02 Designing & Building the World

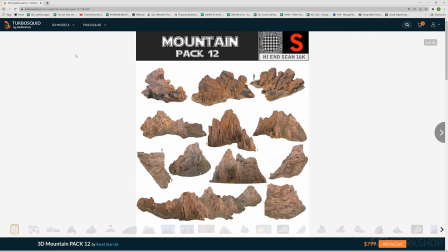(20:29)
I have 6 weeks and I want something unique and different, but also I want it to feel very real.
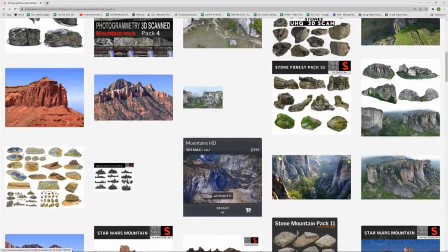(20:33)
So looking at scan data is always a great place to start.
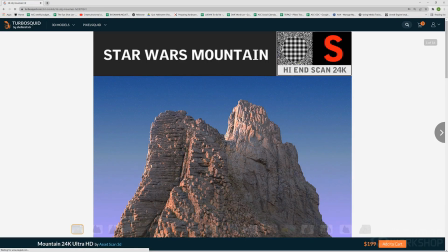(20:38)
Megascans has a lot of a big library as well, but when it comes to these big mountains, I found like this one was called Star Wars Mountain.
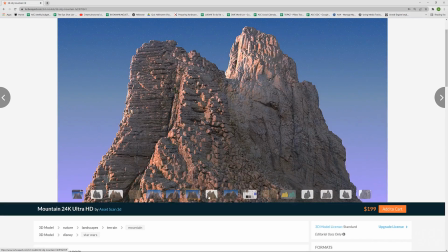(20:46)
I just loved the texture of it. I felt it looked kind of otherworldly. And I thought, oh yeah, this is going to work.
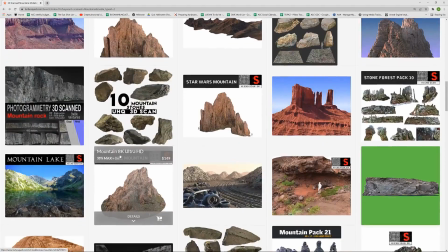(20:54)
I saw the amount of detail that's in it. And I ended up purchasing that and using that for these mountains.
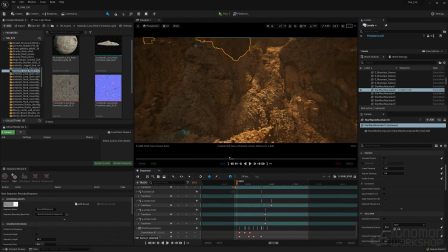(21:03)
And I, warped them and distorted them to get the points I wanted. So I didn't use it one-to-one, but you can see it's down there, the texture. These are all the same pieces.
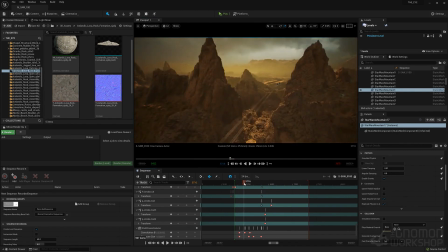(21:15)
I just duplicated and rotated and kind of merged them together in places.
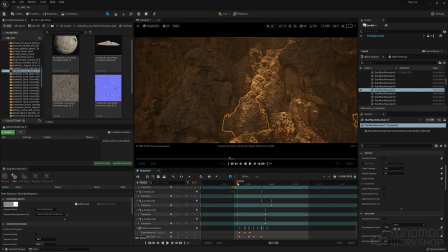(21:21)
It's made for like a really kind of cool and alien looking landscape that, I felt very real, but also it had all the details I wanted. It didn't feel, procedural in a lot of ways, which, a lot of times if you do just a landscape
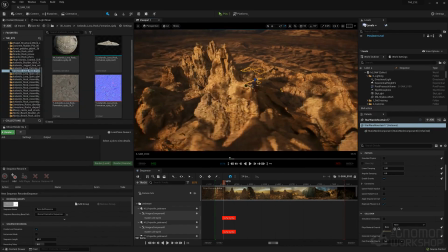(21:40)
background or as a base, it can have a tendency to look very procedural.
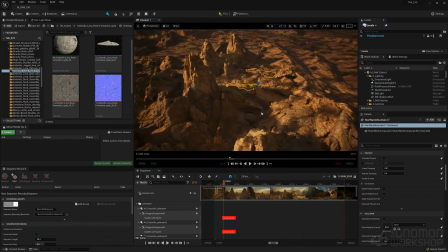(21:45)
And when you're from a distance, you can see the patterns.
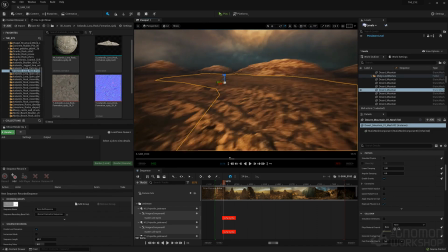(21:48)
So, so all of these like different components,
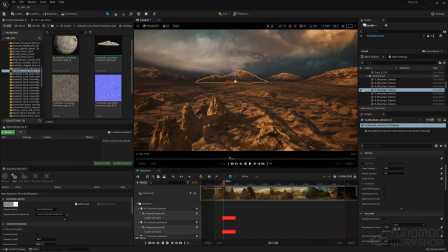(21:57)
are various aspects of, this is some of these mountains here in the background.
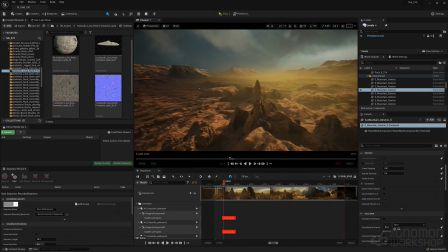(22:03)
Those were from another library that I found in the marketplace.
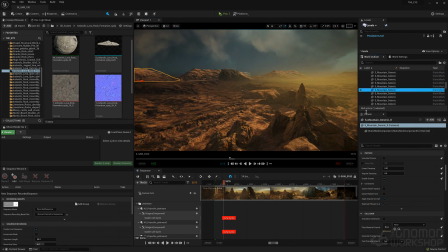(22:09)
Various collections that you could, I find myself building and collecting assets, so I can actually just go into my library and find what I need. So this particular one is come from Brushify.
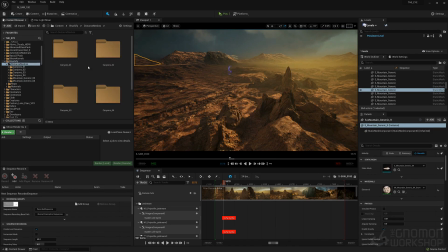(22:22)
Brushify is a really great resource for landscapes. I use components of Brushify quite a bit in all of my projects. So these are basically their
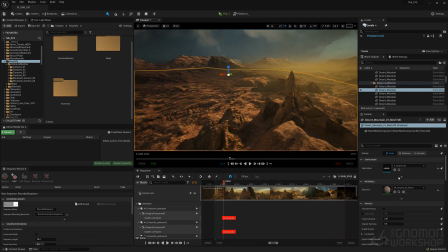(22:36)
distance meshes, and it just kind of breaks up the background without adding too much detail.
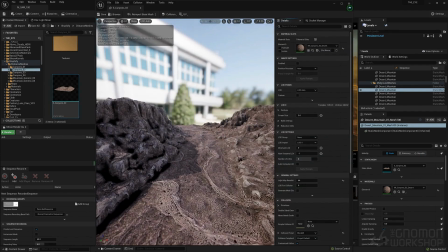(22:43)
And I feel like, the detail that's in there is pretty decent for, especially for a distance.
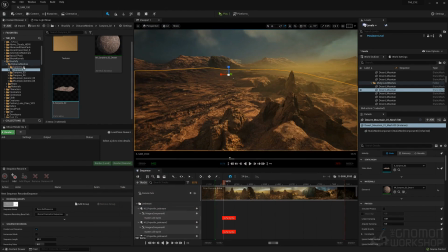(22:51)
It's not too heavy, but it also has enough detail and fidelity. It doesn't look like a low poly.
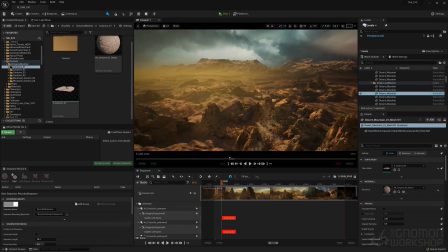(22:59)
Granted that most of these distant mountains are going to be in kind of a mist or kind of haze.
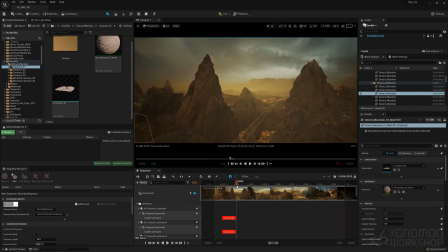(23:06)
I still wanted there to be a realism. So you can see in the distance how it kind of breaks up on the edges and stuff. So when it comes to even some of these shapes here, this is like one of those mountains, but you can see I added another piece on top, and it's actually the same piece.
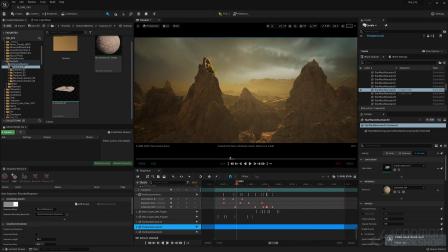(23:24)
It's just shrunk down to vary the shapes really. So it's not just the same, shape when I duplicate and rotate it around that you notice the tops always look the same.
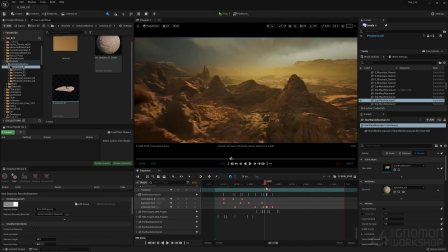(23:35)
So that's another cheat to be able to use. It's really quick. Is instead of going in and ZBrush and having to sculpt it out, which you can do and bring it back in, I try to find methods that I could do inside Unreal Engine.
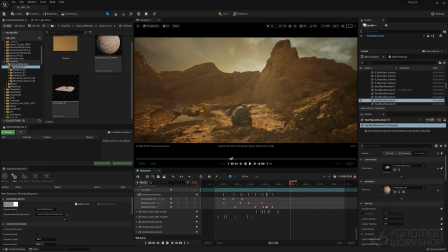(23:53)
So this is, the fly through to the ground. There was a lot of components here that I had to think about.
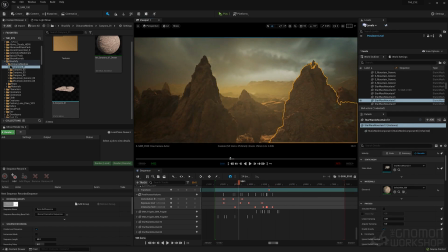(24:00)
I wanted this to feel like there's, kind of this area where the ship would be located.
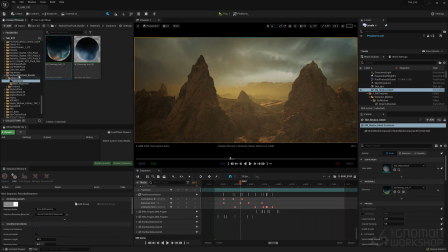(24:13)
The drone would be located kind of trapped inside this little canyon area. So I'm going through right now is just showing you the skybox. So the skybox, there's a bunch of great skyboxes you can get on Unreal Engine
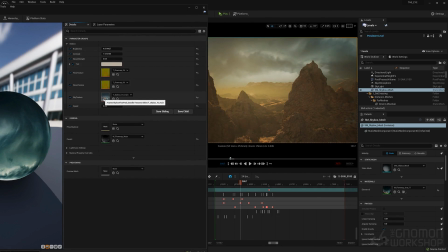(24:30)
Marketplace. You just type in skybox or sky, and there's a variety.